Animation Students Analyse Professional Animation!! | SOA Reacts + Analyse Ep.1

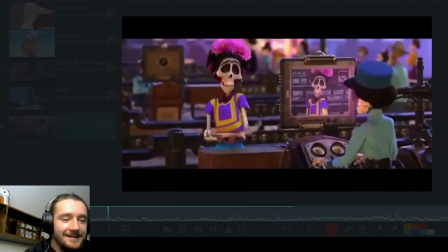740s So we skip the scanner. I'm on so many ofrendas it'll just overwhelm your blinky thingy.
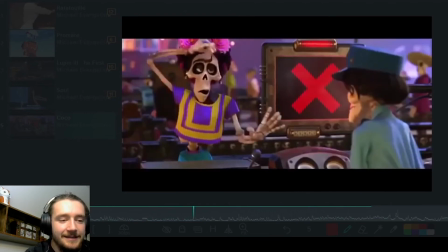747s Well, shoot. Looks like no one put up your photo. Frida. Okay, when I said I was Frida just now, that was a lie.
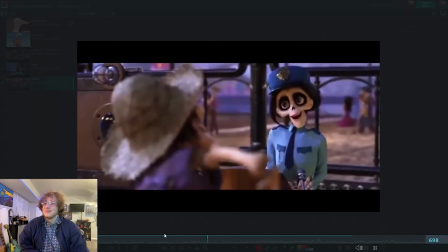755s And I apologize for doing that. No photo on an ofrenda, no crossing the bridge. You know what?
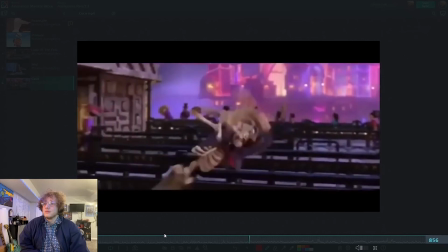760s I'm just gonna zip right over. You won't even know I'm gone. Solid person.
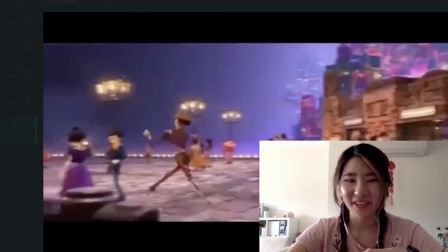766s
So good.
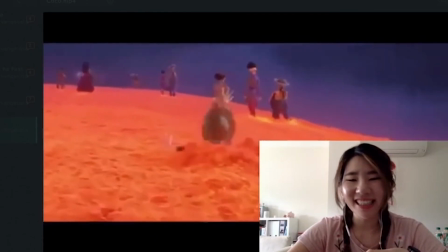770s He's trying to run. Almost. But he can't. Just Can't get to the other side.
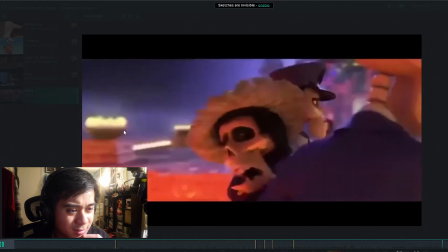779s Upsy daisy. Fine, okay. Fine, who cares? Flower Bridge.
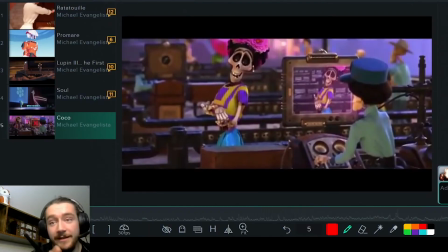784s
I actually chose her shot, just saying. But I found it really interesting how actually, he's very tight. He's trying to act like a female, so he's doing a very exaggerated, yes, I'm a female.
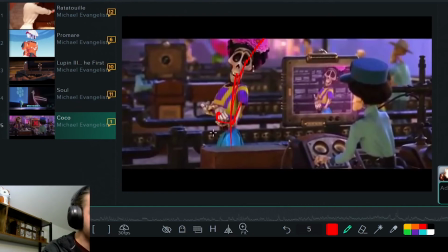800s
And his arms are crossed, and that's just awesome. This whole unravel is so crazy.
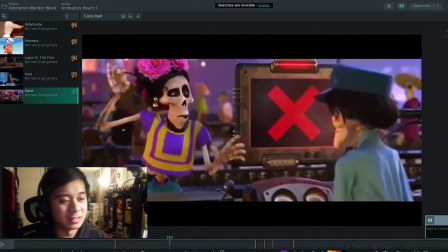805s
The hand and the eyebrow kind of pull apart, this little bit was holding the rest of the head back. I like that touch. And it moves super horizontally. You'd expect it to pivot more, around your neck. But the pure horizontal motion going there kind of reinforces the fact that he's made out of bones.
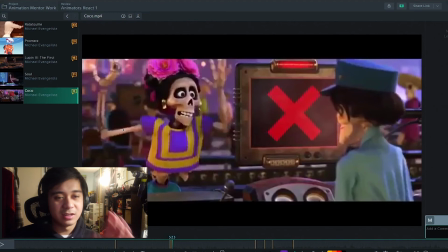824s
Almost like the head is just loosely attached by some neck columns.
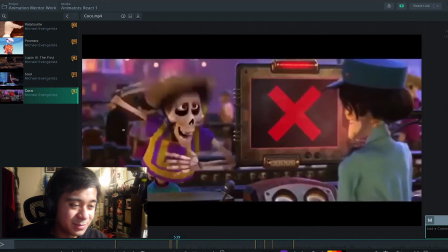829s
I love that, how the eyes stay in space. And the skull really drags down.
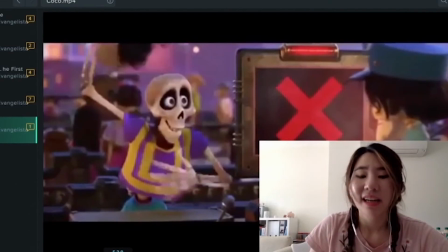835s
It really gives you the feeling that he's made out of bones. The timing is nice. I didn't realize it before, but it's a more cartoony Pixar film.
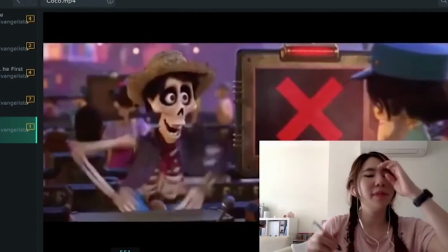843s
This one is a little bit more cartoony. It has a little bit more of that airiness and then bounciness.
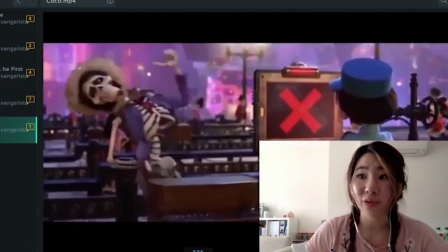848s
It gives that, I guess, otherworldly feeling, which works really well for Coco because it is in a different world.
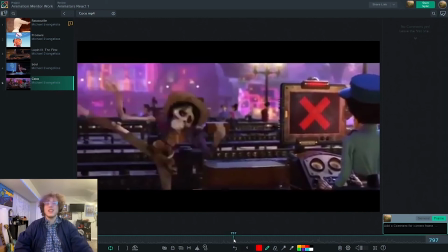855s
That's something I loved about Coco is how they could just have the head stay in place and the body rotate on it, and you'd be like, yeah, that's fine.
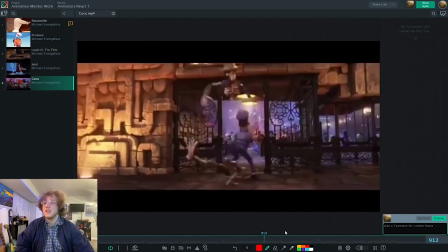863s
That's what skeletons do. This part of the body slides. This one, part of the body just uses him to jump on over, and then you get the spine just slaps on down all through.
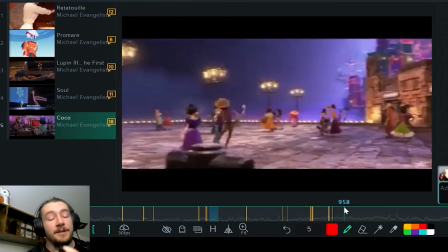876s
I think it's really cool, actually, in this shot. They're keeping up with his personality and actually his body mechanics through the run. They're not just making a normal run cycle. He actually had hitch in his step, which is really cool.
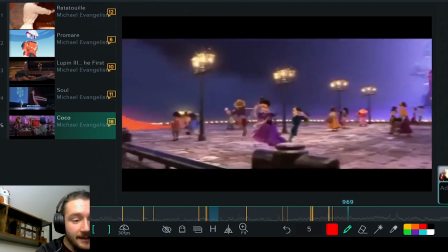890s
And so when he's running, you actually tell that he actually has a very off run.
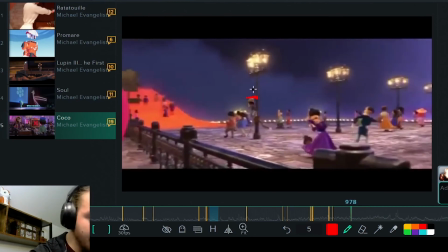894s
Like every other step, he actually bounces a little bit higher. It's a little bit more of a sharper bounce, is because he can't really lock out. He can't actually bend that knee, and so he's just like almost like a pirate run.
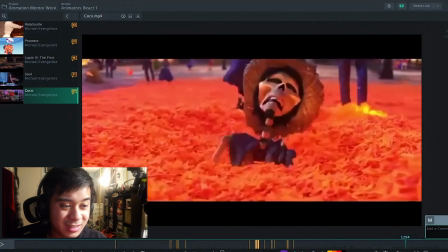906s
It's super cool. I love how they have like a separation in the spine, neck bones, whatever, but you feel his shoulders drop first, and then you see this piece drops in. The head is still basically stayed in the same spot in the screen,
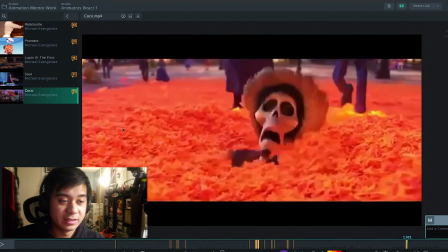926s
and then the head finally catches up and drags down.
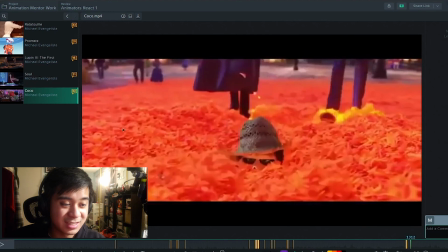930s
Oh, and he sinks so far in, so it's just his eyes, and you just see, oh wow, that's so cool.
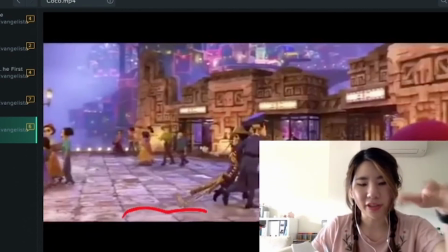937s
As the tiles are like, you know, they're square tiles, they're not like a solid flat floor.
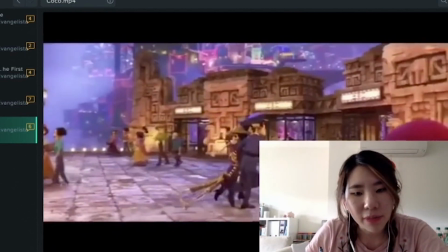945s
You can see the animator actually bumped his legs up and down to follow that, to just show that he's part of this, that he's, you know, part of this world, very literally. And that was the last clip. If there's something else that you want to point out in these clips that we might have missed, definitely let us know down in the comments. We're still students and we're still learning, so there definitely might be something we totally didn't think about. Please do let us know if there's any other animation clips you would like us to see, because yeah, we would love to do more analyses and sharpen our skills a little bit.